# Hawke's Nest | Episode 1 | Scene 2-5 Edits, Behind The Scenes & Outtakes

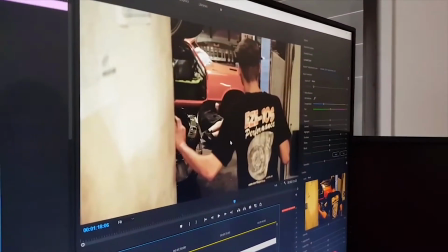So after Jacob leans out through the door,
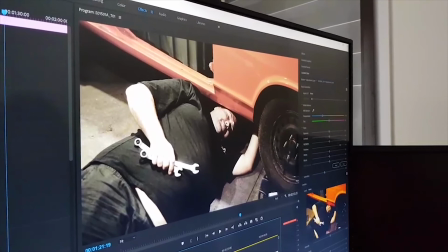I got a piece where Dan is under a car and looks at Jacob.
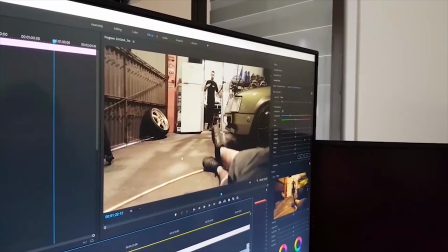Then there's a POV looking at Jacob.
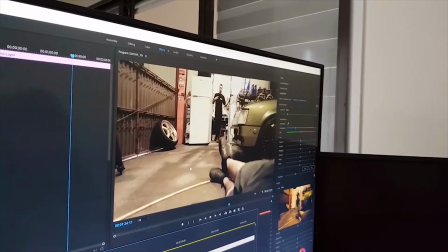And then I also trimmed the section where after his hand goes to that first position.
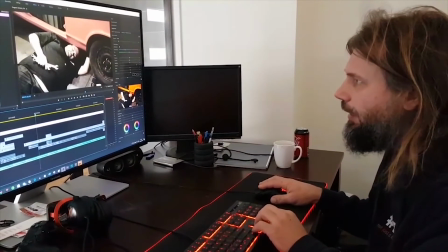And also just before Dan starts talking back, I got rid of a couple of frames there.
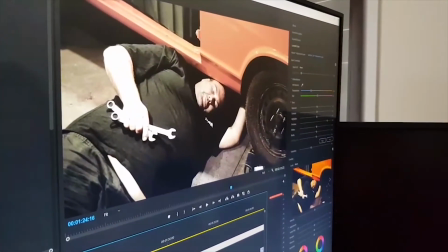It was a bit too much of a gap. So let's play that and see now what it looks like.
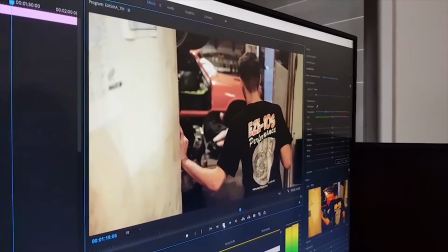That's your boyfriend, Tommy.
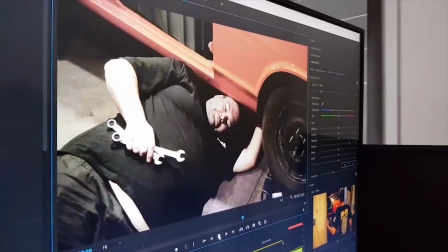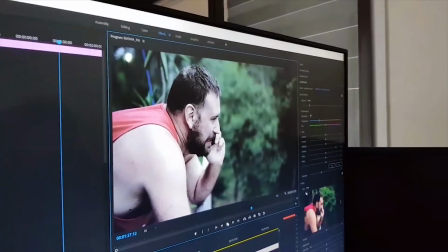It better be something wrong.
Now that's much more seamless and it just looks right now. Before it was just eating me every time I watched that video. Now that you know this, when you watch the original video on the YouTube channel that I've uploaded, you will notice that there's something wrong. just another minor detail that I've come across, the thump in the head.
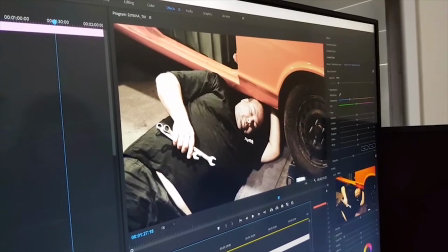All right, so I had to increase that. It wasn't that you couldn't hear it much on the YouTube video.
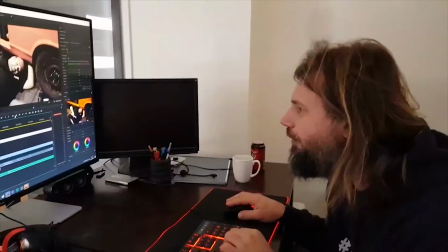So I've just increased that and watch now.
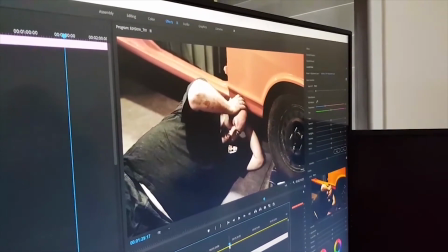Better.
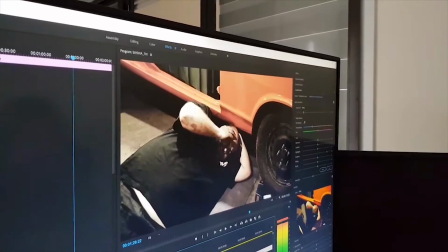Yeah, you can hear the thump. Yeah. But Mark just can't let go of the spanners.
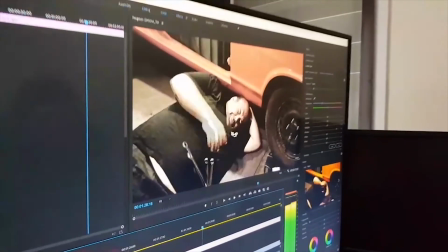Let's make a song out of this.
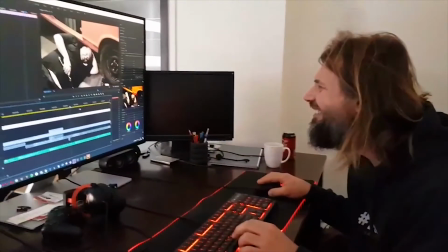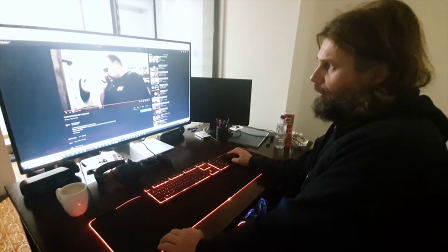I've also changed the scene where Dan is talking to Tommy on the phone when he hangs up just before the intro.
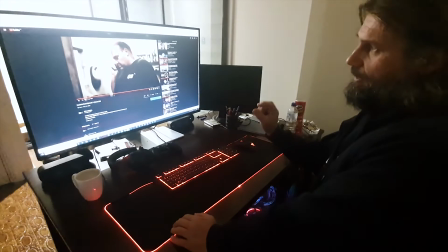I feel that there was not enough pause left, so to give the time for reflection,
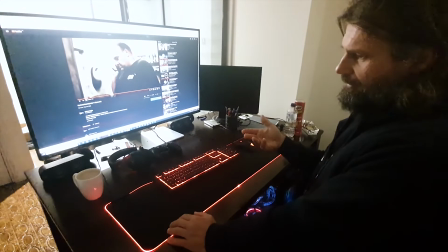because Tommy is in a bad shape or bad state,
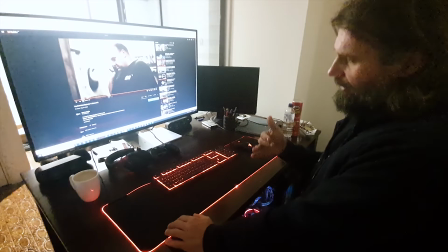and so Dan thinks about this guy's going through a lot, which is going to be later revealed when they meet up.
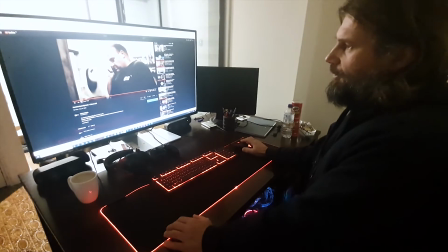But yeah, I felt like there was not enough pause, so I found another clip and I've inserted it into it
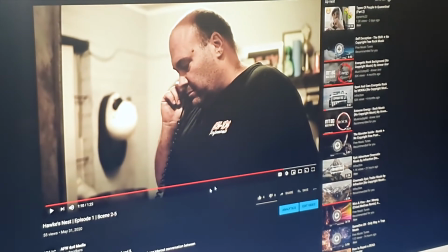to make that a little bit longer before the intro, before the fade in or fade out.
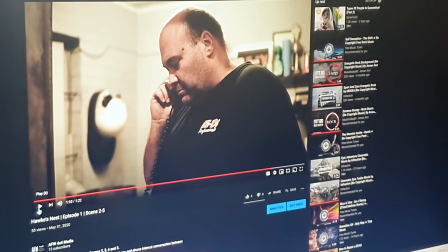So let's have a look at the original, just so we remind ourselves what the original clip on YouTube looks like.
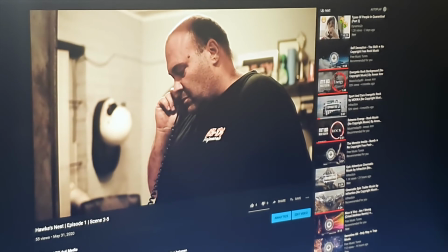Alright, quite.
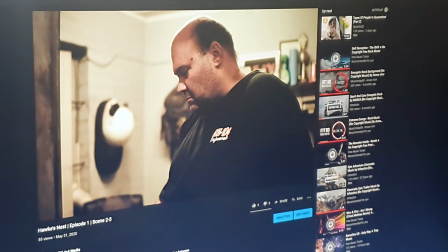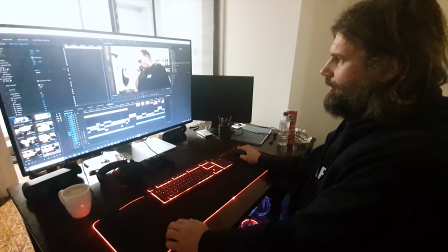All right, so that's that. Now, the edited version has now a second cut in there.
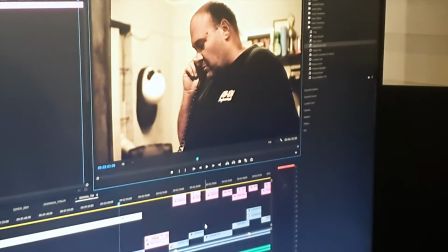Let's have a look.
Alright, quite.
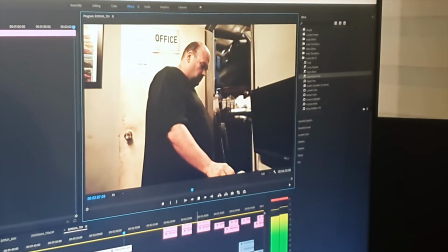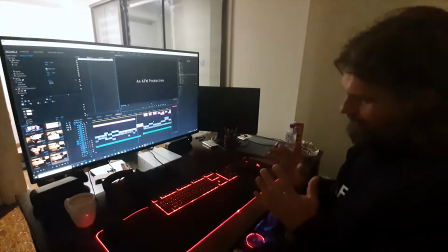And see, he's thinking, like there's a longer pause there, a longer gap,
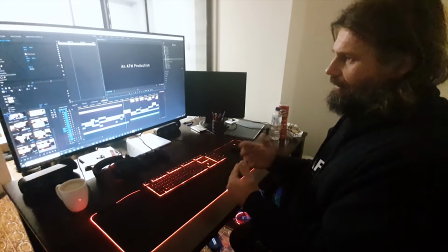just enough to give that perception of him thinking about it.
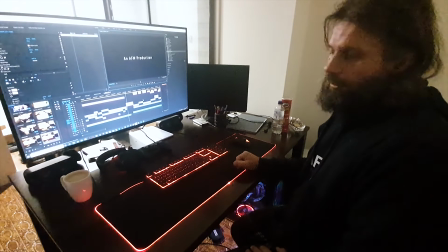So I will update that in the video for the final release.
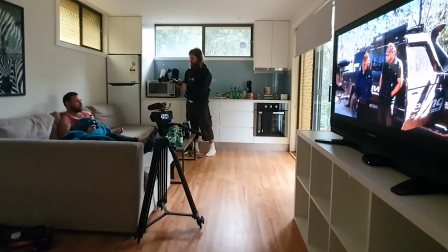Your phone is on the ear. And action. Hey man, how you going?
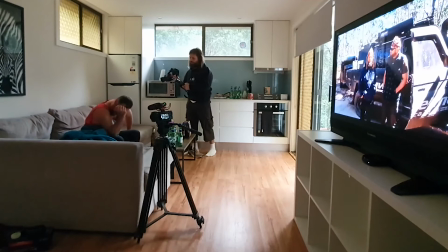You were supposed to start getting up slowly. So before you even say it, you start getting up, then you go, hey man, how you going?
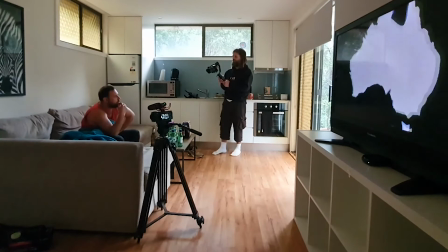And your head is probably somewhere here. Alright, let's redo that.
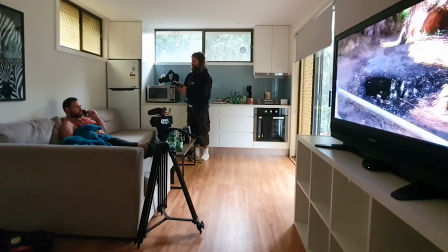And action. Hey man, how you going?
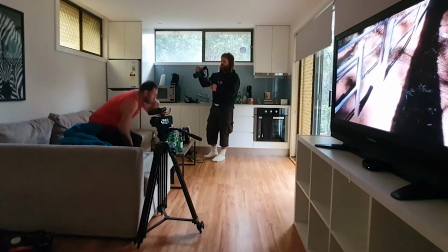It's Cut.
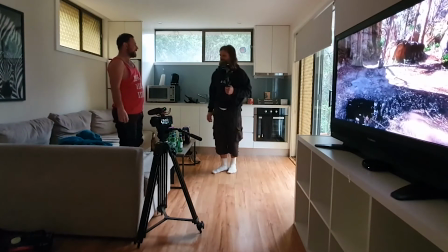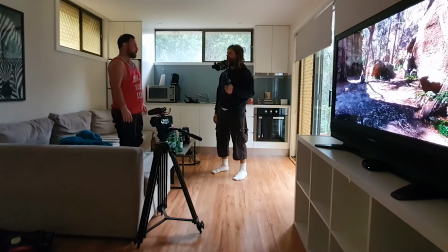Yeah, that's fine.